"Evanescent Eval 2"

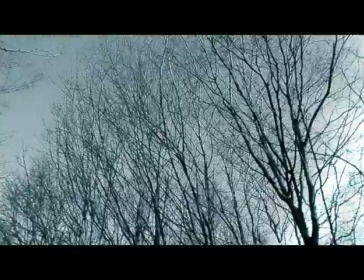[4:09]
Also, if we used school equipment, we would be restricted with our location choices as we cannot take school property out of sight.
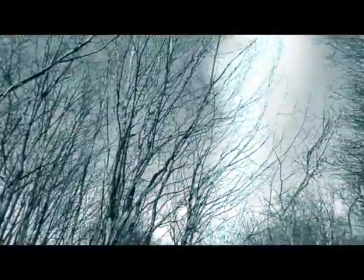[4:17]
But as we used our own camera, we were able to be very flexible with the locations.
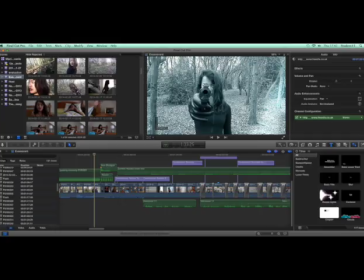[4:23]
As we had to edit on the Macs, we had to use a program called Final Cut Pro. We had to do all the editing and title sequences on this program, along with all the special effects too.
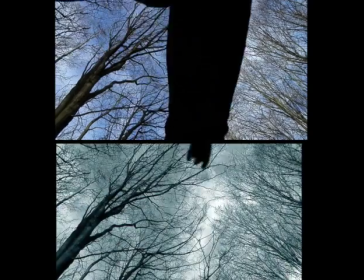[4:33]
We used effects such as cast and highlight on the dream sequence to achieve the look that we wanted which was sort of uneasy
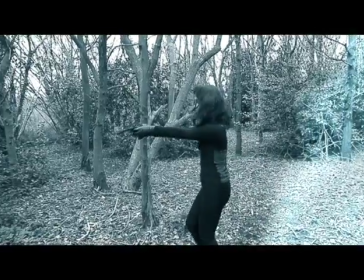[4:41]
and quite vivid as we wanted the audience to not know whether it was a dream or something that actually happened and if Annabelle is just getting flashbacks.
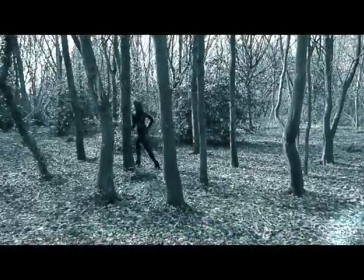[4:49]
We slowed down and sped up a few shots such as some of the running shots as the actress was not running as fast as we wanted.
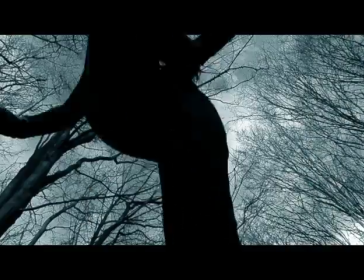[4:56]
We also slowed down a shot of her jumping over the camera as we thought it would make it look more dramatic.
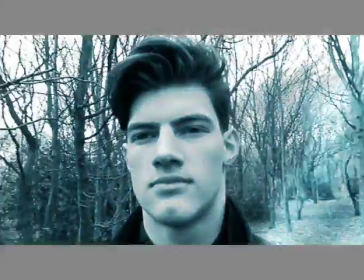[5:03]
While editing we also had to manage the diegetic and non-diegetic sounds,
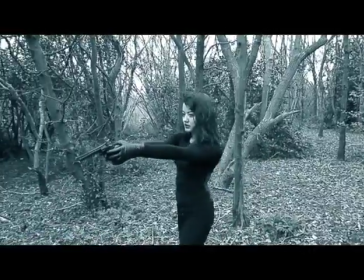[5:08]
as sometimes we could hear aeroplanes in the actual footage, and we did not want this in our opening.
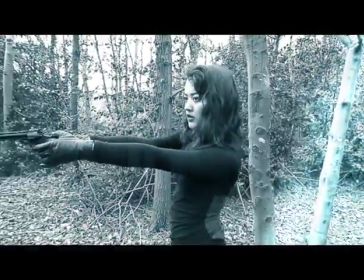[5:13]
As our genre is thriller slash action, we understood that music plays a very vital part in creating the atmosphere we needed.
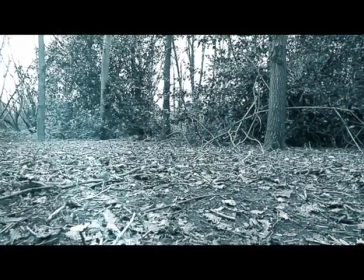[5:21]
We got our music from a website called Free Stock Music and the sound effects from Free SFX.
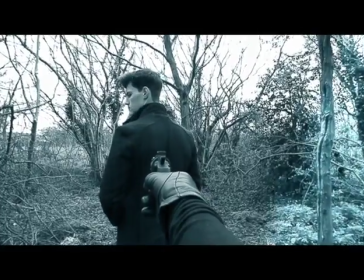[5:28]
Sound effects such as the gunshot and the alarm clock really helped make our opening more interesting.
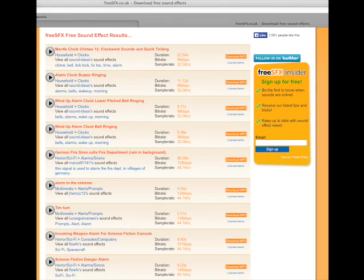[5:34]
Also, when we played back the footage of the alarm sound, it was too quiet and we happened to find the right sound on 3SFX, so it helped amplify the effect that we needed to have.
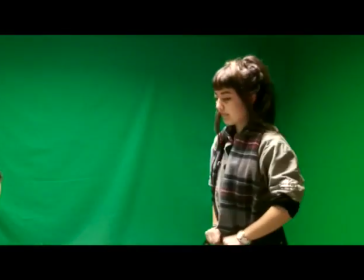[5:48]
While doing our preliminary task, we had certain rules that we needed to follow, such as the 180 degree rule.
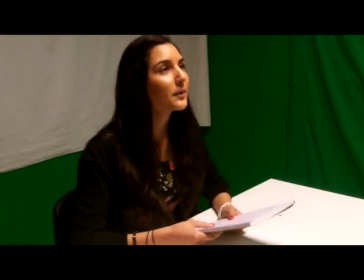[5:55]
But during our actual opening, we could go over that and expand our angles and shots. When you compare our preliminary and our film opening,
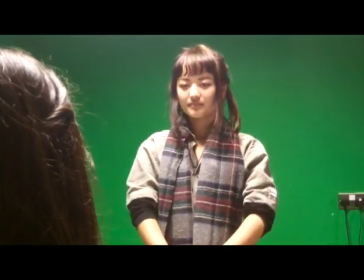[6:02]
you can see that we have improved a lot as we explored a lot of different shots that we did not in our preliminary task.
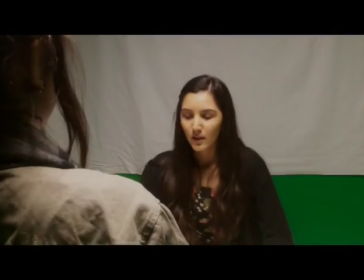[6:09]
This shows how we have developed through these past months with our editing skills but also the camera work.
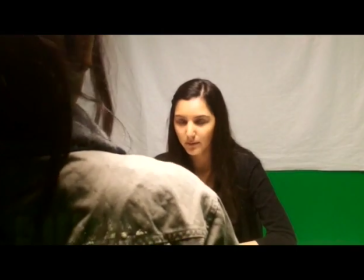[6:15]
As we had more time and resources, we improved our mise-en a lot.
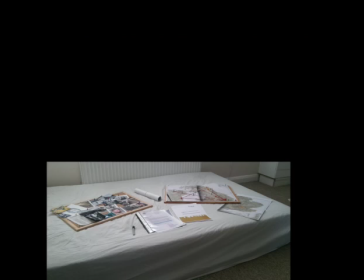[6:19]
For example, we thought a lot about the costume and makeup and also props that we had to use, such as the gun and alarm clock.
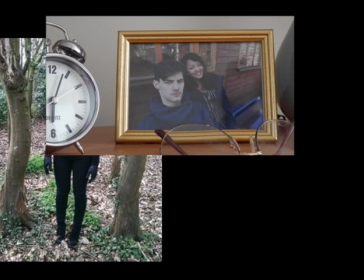[6:25]
We asked for advice from teachers about the costume to see if it fitted the genre.
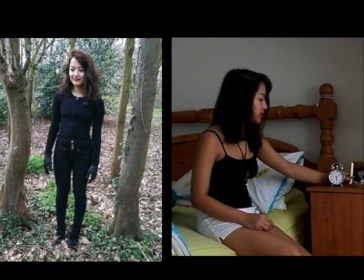[6:30]
During the filming of our opening, we tried sticking to the rules so that we could maintain consistency.
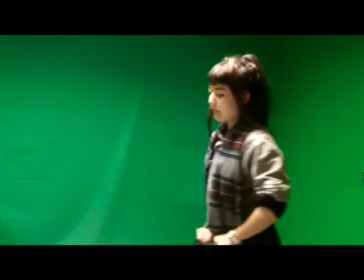[6:36]
The preliminary task helped us understand and apply basic techniques in order to achieve the best results.
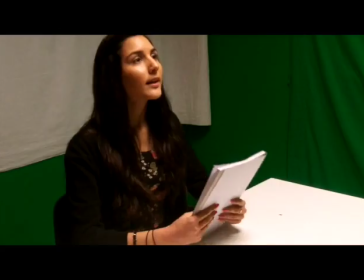[6:42]
The preliminary was only allowed to be 30 seconds long, so this was practice for our opening, as we also had a time limit for that.
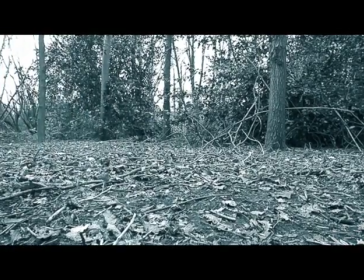[6:49]
Overall, the preliminary task has given us a basic idea on how to edit and film the film opening.
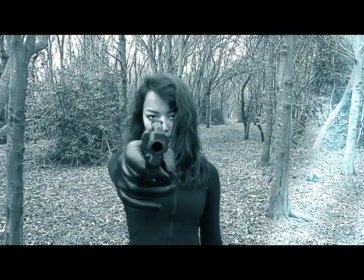[6:55]
We then took those ideas and techniques and applied it to our film opening.